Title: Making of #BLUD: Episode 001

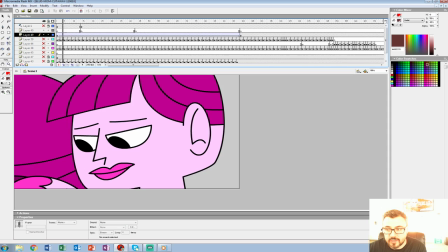Okay, looks really artificial, really flashy, not great, right?
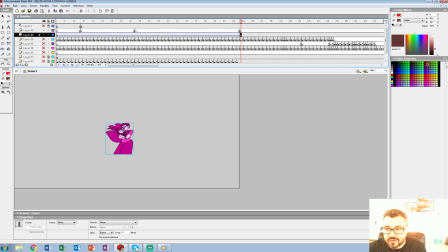It'll do in a pinch, but just not really what we're looking for. And you can scale it to any size with line tool now.
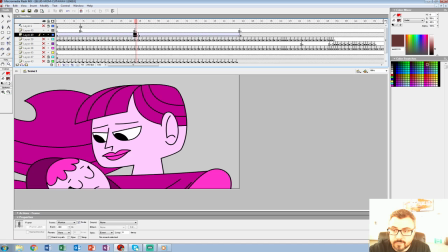So you kind of got all this stuff. We'll do an ease in, ease out.
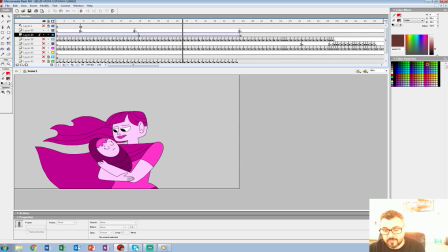So we got this kind of camera move now. You did the animation, now you like the camera move. Now remember, this is just a 24 frame cycle now. And I've just got 100 frames of animation out of it.
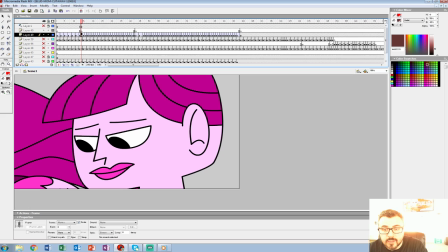So it's super efficient doing things like that.
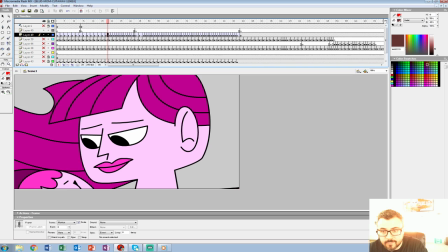Now I animate the hair traditionally, the bangs traditionally, and there's a part where
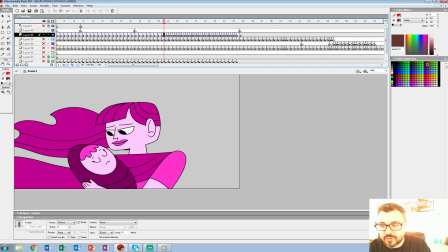the palm of the demon kind of opens up. I did that traditionally.
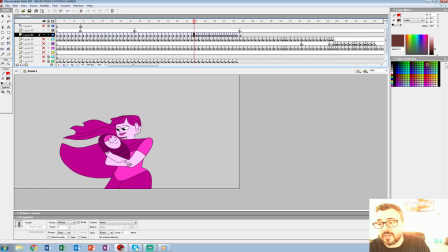So there are traditional elements, but I'm not sitting here retracing a camera move.
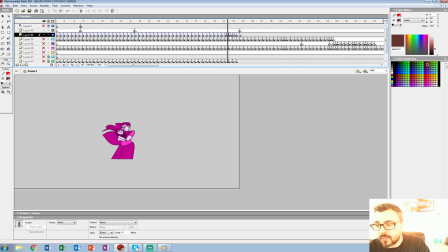But by doing it this way,
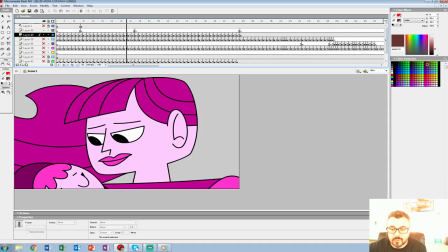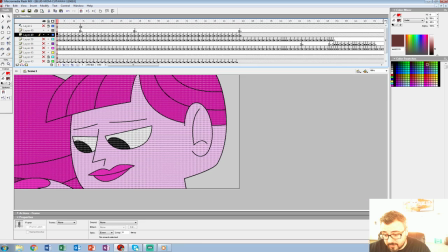now that's a little thick, right? Now if you break it, all of a sudden she's the line weight you pick, which is 1.5. Now say I don't even like that line weight. I think it's too thin. I can thicken it up any time I want now with the percentage of line. And then all you do is take each keyframe.
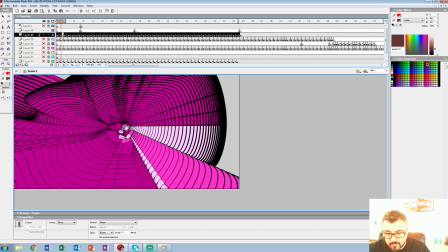You can select all if you want.
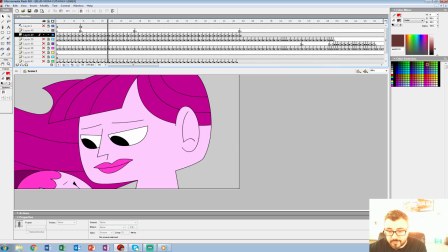Break it. And now you have a camera move that looks like you traced it back and the line weight stays pinpoint accurate. So we did that in a bunch of backgrounds with Flex Caliber. I've done that a lot in the coin pilot we did.
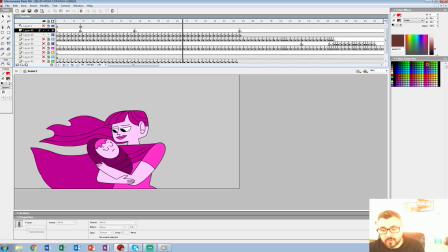It's just sort of a cheat we have to use to get kind of a cool camera move.
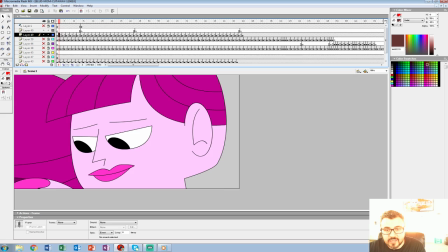And what I like about shooting it on twos is it looks hand-drawn, and you can shoot it on threes and fours.
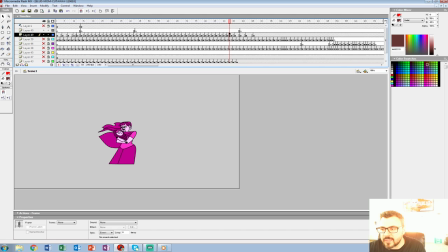All of a sudden you kind of get this real, almost anime timing if you really play around with it.
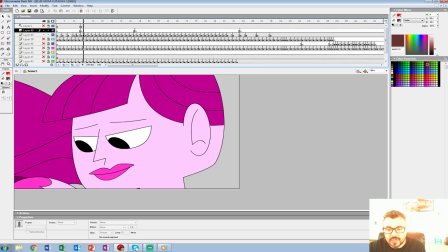Not to say this looks like anime, but you can kind of get the timing of it.
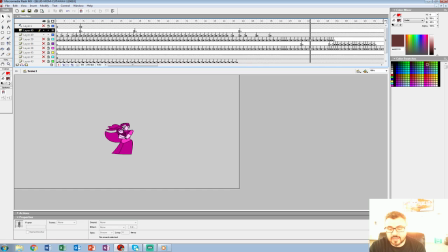And you can speed it up in the middle and all that stuff, so then you get that kind of look.
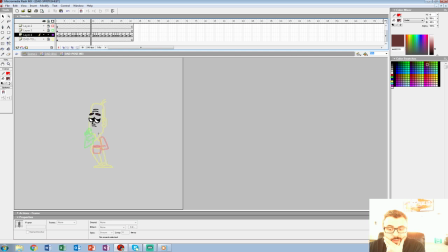So it's kind of a neat cheat we do. But by and large, we do most of our stuff traditionally, especially with this aesthetic. Okay, so back to this dude. Okay, so he's looking around.
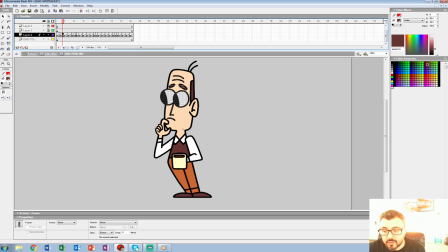Now, what's important to me is keeping the body on the same chart as the eyes. Else it just looks like, you can see there'll be certain points where the body moves and the eyes don't. And to me, my eyes always picked up on that.
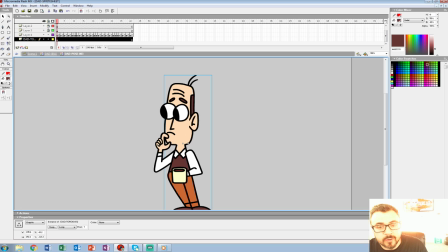I don't know if it's because it was ingrained in my head when I worked at Augenblick not to do it that way.
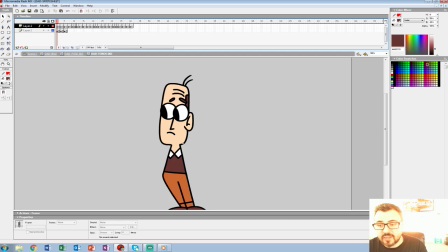So I'll copy these frames. I'll put them on top here. So I know the exact frame or the exact amount of frames I need to do. Now I'll copy these frames and simply just match the timing of it all.
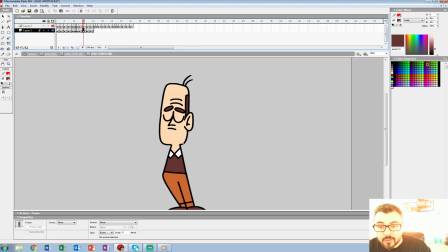And I'll use this timing throughout. Like, so whatever I do with the coffee mug or him scratching his chin, I'm gonna keep that the same exact chart.
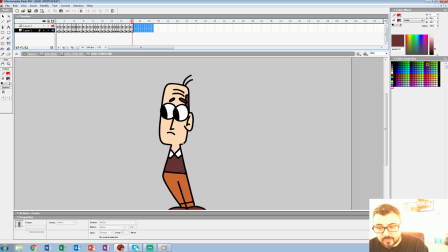Now when it ends on the first frame, so this one and this one's the same, I'm gonna just take frame two and push it over here, just so that's all the same.
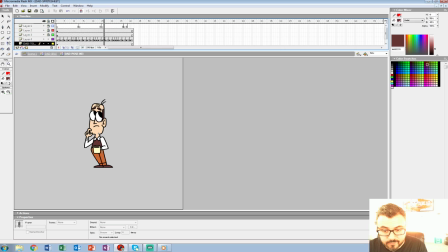Now, get rid of that. So now we got this guy blinking, kind of looking around.
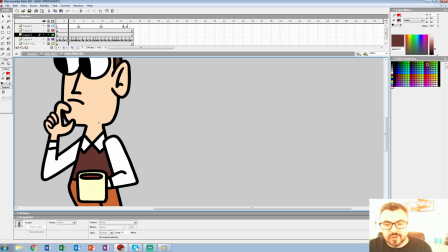Now I want him to say scratch his chin. I'll just kind of go on top of this now.